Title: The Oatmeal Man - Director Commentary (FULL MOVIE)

Hey, what's up? This is Sean Gordon, director of The Oatmeal Man. So this is the technical commentary.
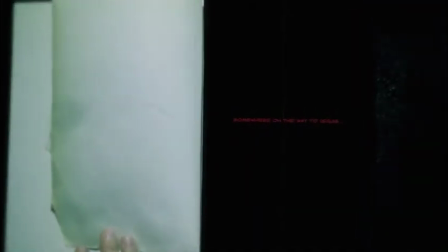This is kind of more for maybe like a filmmaker or someone who is interested in kind of how we made the film and what we went through, the choices we made, and the stuff we were faced with. So if you're interested in that, keep watching.
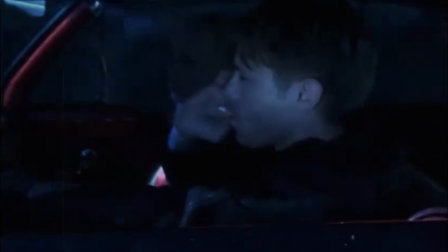So this whole scene right here is basically all green screen. So what we did was we had obviously no money for the film.
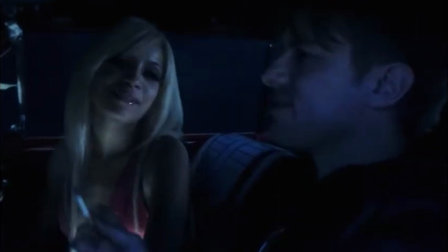So what we did was we put up a green blanket on the exterior of my friend's garage, and the sun was hitting it, so it was like a natural light. We didn't have lights,
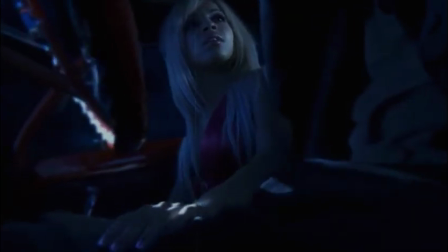or lighting equipment or anything at all. So we used the sun to light it, and then we had a bounce to kind of bounce it back on the people's faces inside the car.
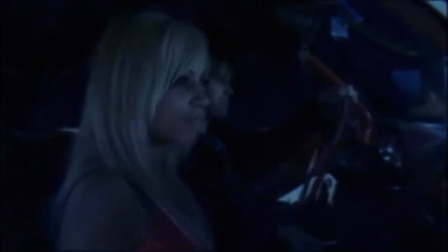And that's how we did the green screen shot. And you can see all the shots, aren't very wide.
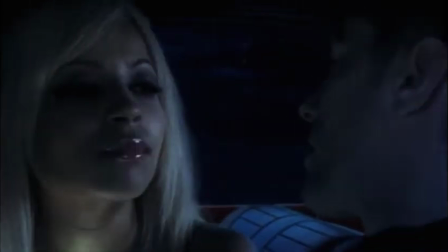So, the blanket was only so large. So right there in the back, that's all green.
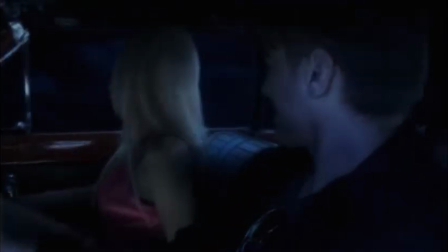And, I just brought it into After Effects afterwards and, keyed it out and added all of the little raindrops you see, the rain,
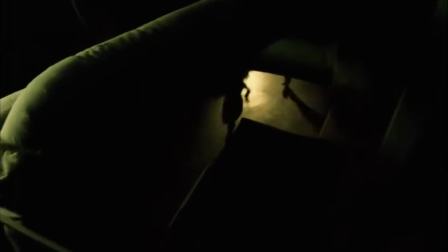the reflections, all of that good stuff, which was very time consuming and difficult because I had never done anything like that before in my life.
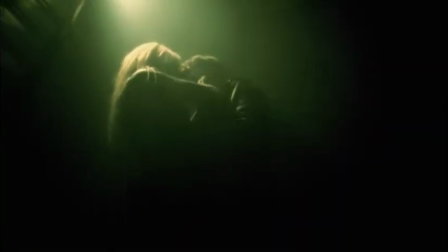So I was kind of learning After Effects while I was doing this. So it was a very kind of long and arduous experience.
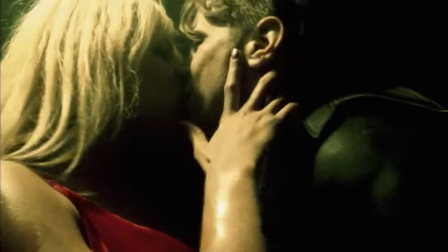But I'm glad I did it because it was the start of, me and my career and, doing this.
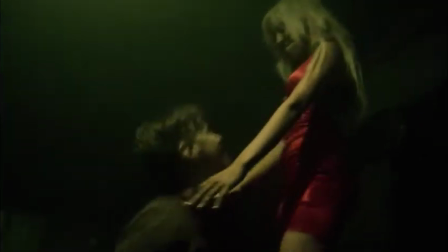So it was very fun actually.
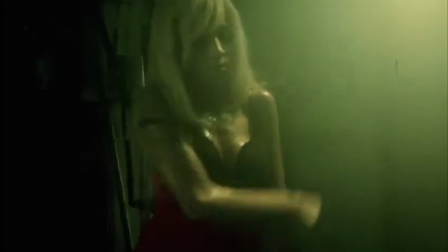So this right here is, again, we had zero budget for this, and I'll probably go into more detail a little bit later on that.
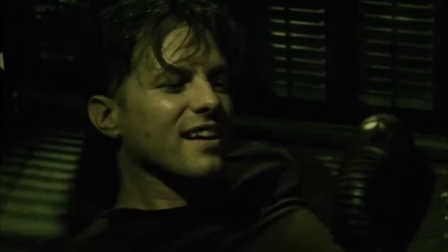But this is the Daigneault's garage.
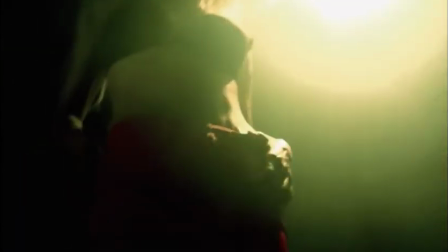So what you're seeing is the same garage that we dressed up to look like, different parts of the factory. So you'll see at the end of the movie, you'll see that same pipe in the final showdown in the lair scene.
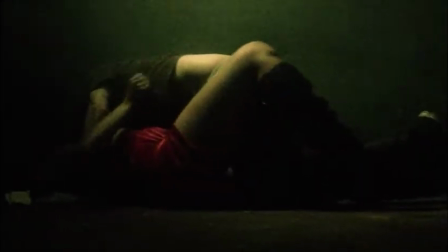You'll see, it's actually the same exact room, just dressed differently.
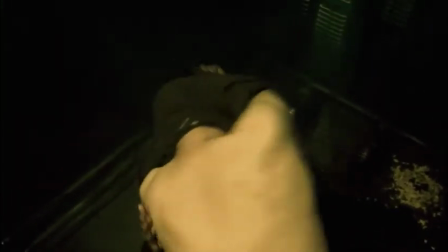And then to make it feel different even more, we had different color schemes for each room.
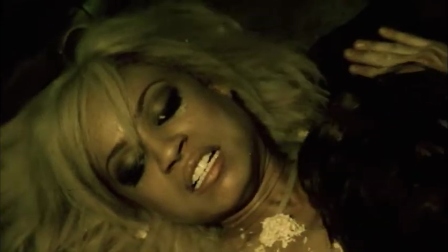So I just threw like a yellow gel on this one. So you can see it's kind of like a green yellow kind of color thing going on here.
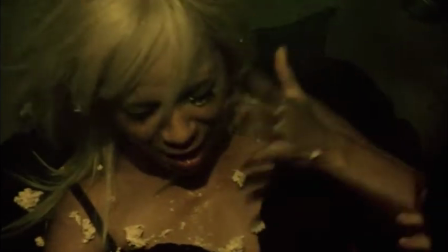So this room feels like a green yellow type of room. Later on, you'll see a lot of blue, and then you'll see like a red yellow scheme.
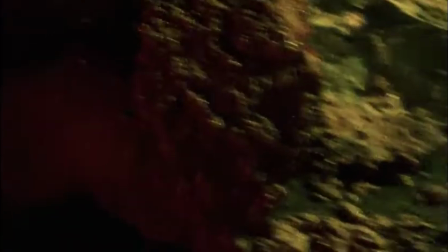And, since we were filming all in, one garage for every room of the factory, well, almost every room,
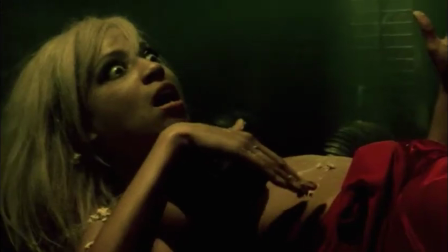those are the kind of things we did to make it as different as possible, the look plus the color. And, this right here is probably my favorite part of the whole film. Because it looks the most legit, I guess. It came out really good. We basically went to Snooky's Cookies, the place where we filmed some shots. They were actually moving to a new location, and we just so happened to find them right at that time.
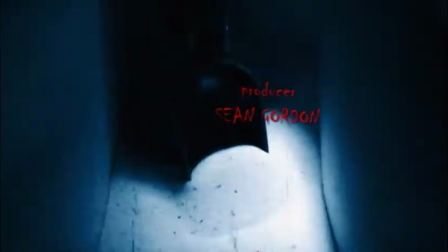So we got to use the old location, which had machines that were pulled out,
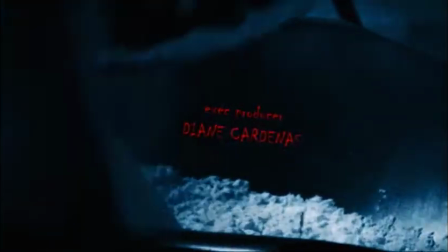so there was kind of like wires sticking out of the walls, and it was kind of already grunged up just because of the move that they had made.
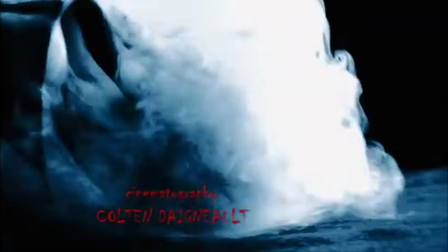And there were a few old mixers laying around, so we kind of used them and basically just had Carrie make an oatmeal cookie, and we just filmed it.
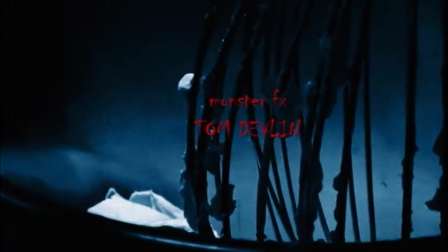You see the cameras just pointing at all the things she's doing, of course in interesting ways.
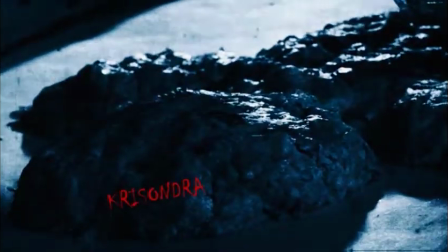You'll notice that there's a lot of macro type shots here. We're basically zoomed all the way in to get that depth of field.
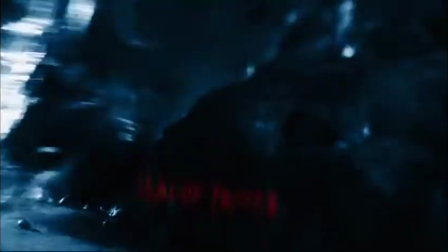And that was something we employed through the whole film, actually, because we didn't have a real camera or anything.
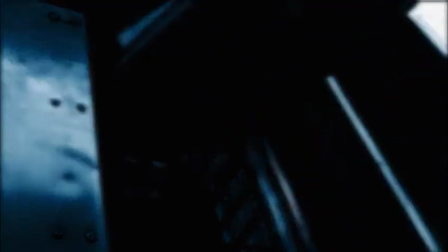So we filmed this back right before the DSLR video capabilities came out,
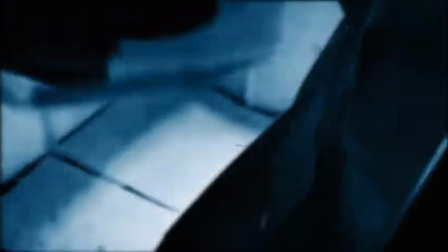so nowadays everyone's using Blackmagic and Canon and all that cool stuff.
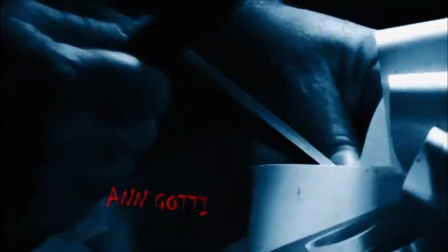Red was obviously still in its infancy,
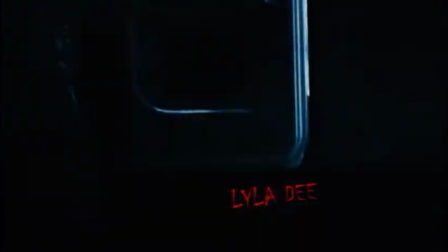but that was kind of the industry standard for people who have money, which we were not that kind of a company.
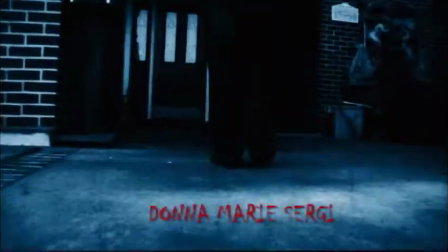So we went with the Panasonic HVX 200,
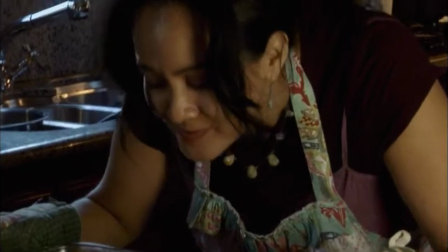which has some pretty good quality in my opinion, for what it was at the time.
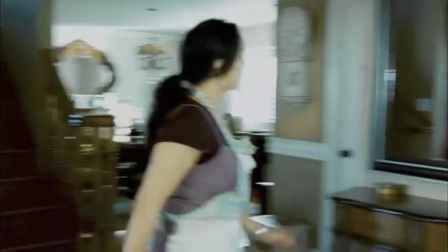And the only thing is, to make that look good, you have to get a lens package to add on to that,
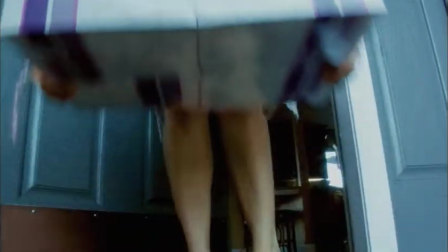so that way you can put your Canon lenses and your 35mm lenses onto it and get really nice,
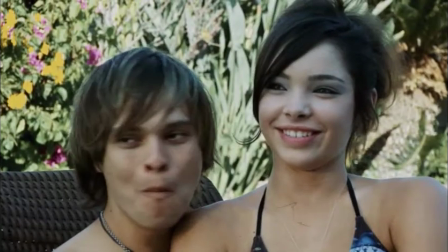film looking shots. We didn't have money, so we didn't get a lens package.
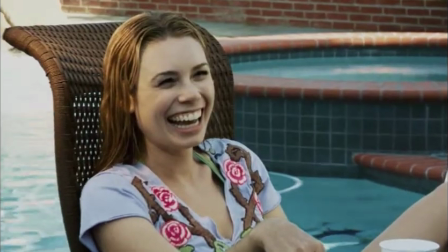We shot this entire film on the HVX 200 with no lens package.
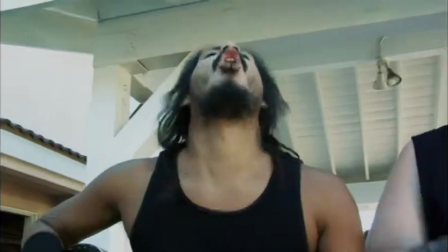So this was also when I didn't know anything about cameras.
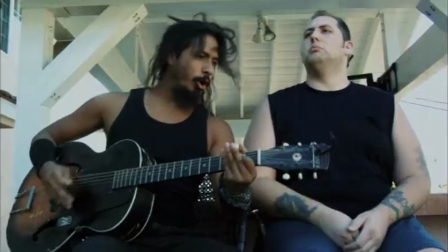So I did all my research. That was the best option we could get for zero money.
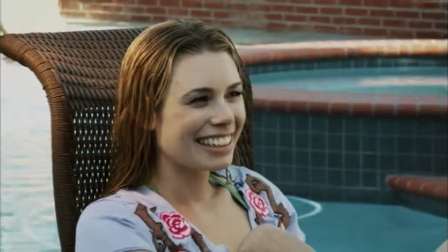My friend happened to have a HVX 200, so that was the camera we shot with. And so I played with it for a few days, and I noticed
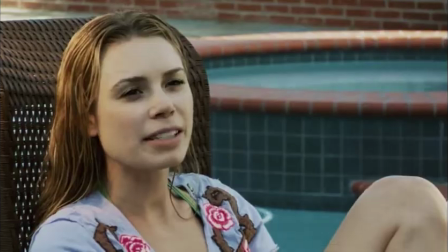how to get that depth of field, or the only way to get that depth of field with such a crappy stock lens,
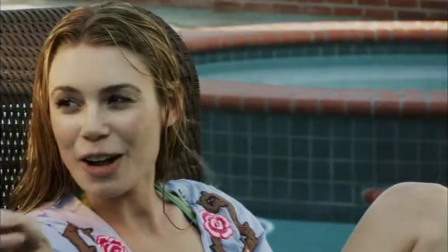is to zoom all the way in and put the camera far away.
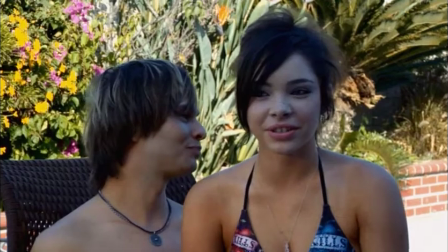And then, you can see, like right there, when it's on a close-up, you get depth of field in the background because the camera's far away, zoomed in.
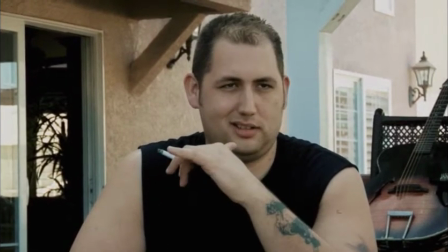So we have shot as many things as we could with the camera far away and zoomed in,
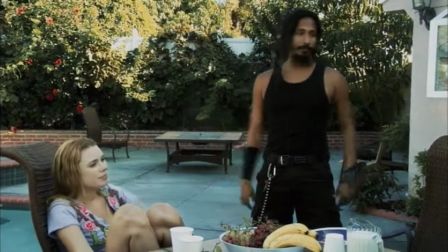so we could get like the most film-looking, kind of quality that we could with the camera. That was kind of our trick.
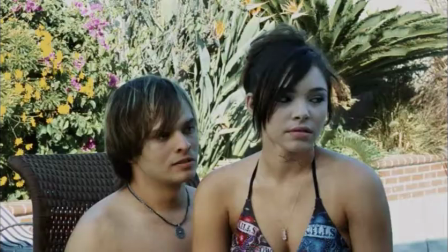So you won't see very many master shots in this film because it just looks paper thin and kind of crappy.
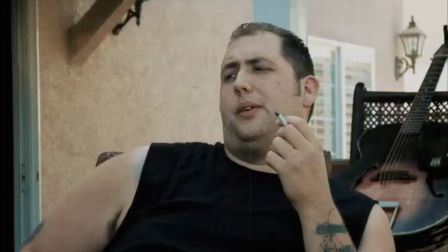So that's what we did. And then the final thing is we added this grain you see here, which is a few layers of grain.
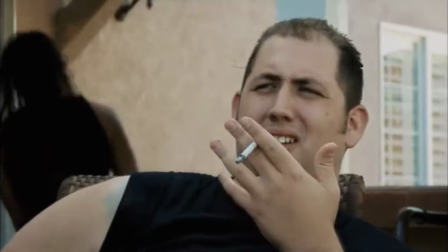It's kind of like a custom preset I built with a few different plugins.
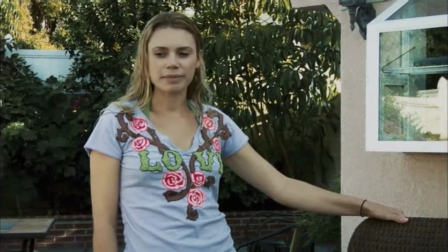It wasn't like one plugin that does all of it. Like I had to use a few to kind of get it to do exactly what we wanted, which took a lot of doing, actually.
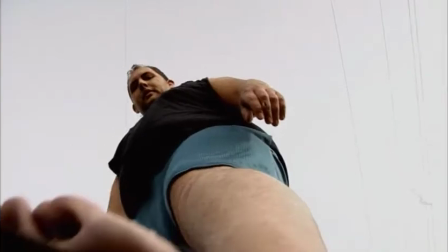And one kind of thing we noticed right away after the first cut was done was
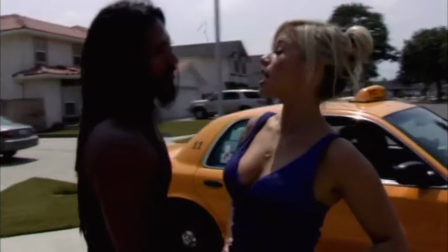that the film looked really kind of like cheap, because of the camera and the no lenses.
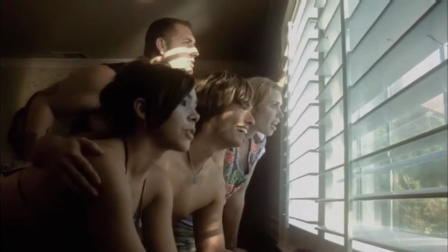So we thought, maybe we can add grain. But another idea we came up with was we thought maybe we can make it look like a comic book,
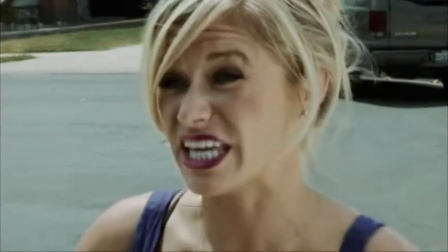add a filter that makes it look like a cartoon, kind of like a Scanner Darkly type thing.
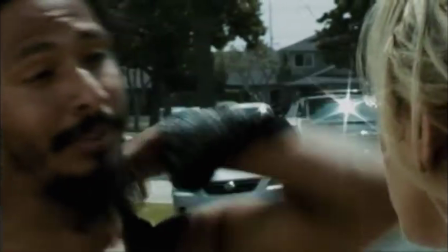And, we totally went that direction and did a whole cut that way, which took a lot of time.
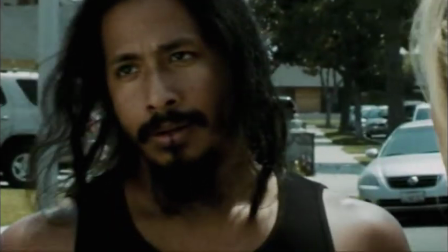And when we actually kind of sat down and watched it, we were like, okay, we cannot roll like this.
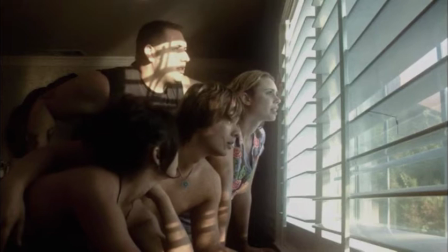It looked so kind of crappy, and it, and in our heads it sounded good, and the tests we did looked, cool,
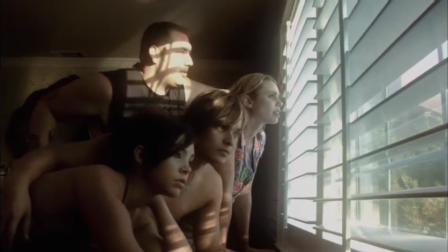we thought, but just watching it, we realized we were looking at a movie rather than watching a movie, and, getting invested in it, and, you know what I mean? Like, it kind of took you out of it because you're just looking at all the, how strange and odd it was in a bad way.
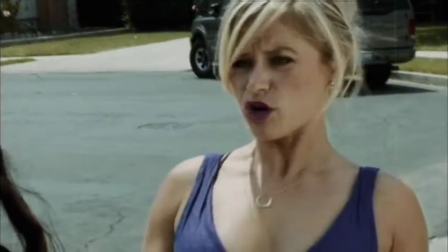Like, I know you can do it well. I don't think we did it well at all. Well, I guess I should say I don't think I did it well, because I'm the one that did it.
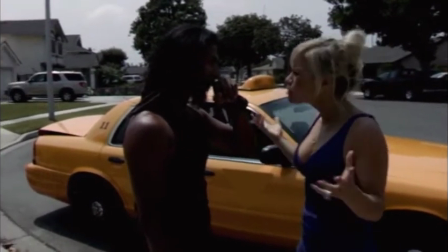So anyway, we scrapped that and we went to, our kind of original idea of making it look like a 1970s or early 80s film,
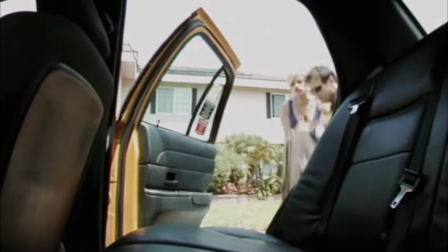because those are kind of the films we grew up with anyway, and we love those cheesy, funny and iconic horror films,
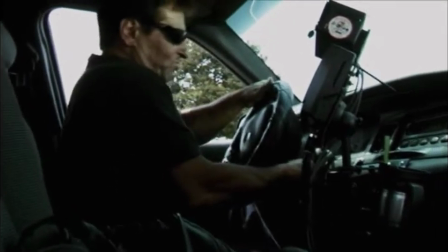that that were kind of the inspiration for us to do this, as we grew up finally.
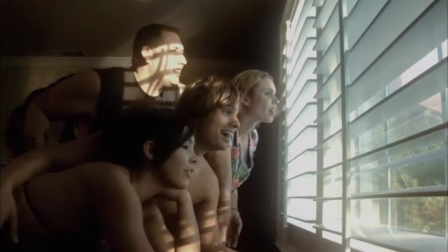So right here, what we did was that was one spot we did have to spend money, was on renting a cab for an hour.
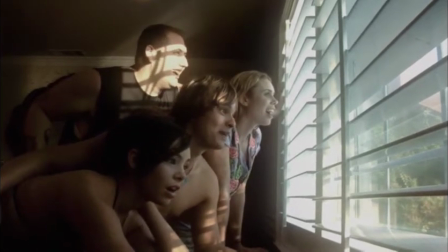So the guy came out, I think it was like $25 or something.
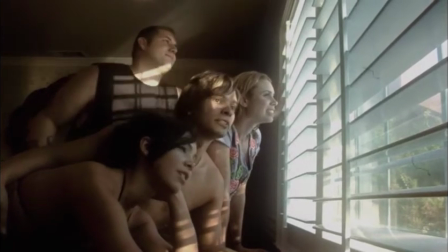And he just, stood on the sidewalk while we had our actor come in and pretend to be him.
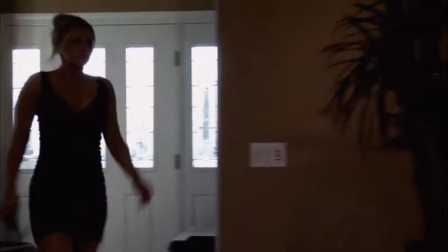And, he was cool. He let him drive the cab for that one shot.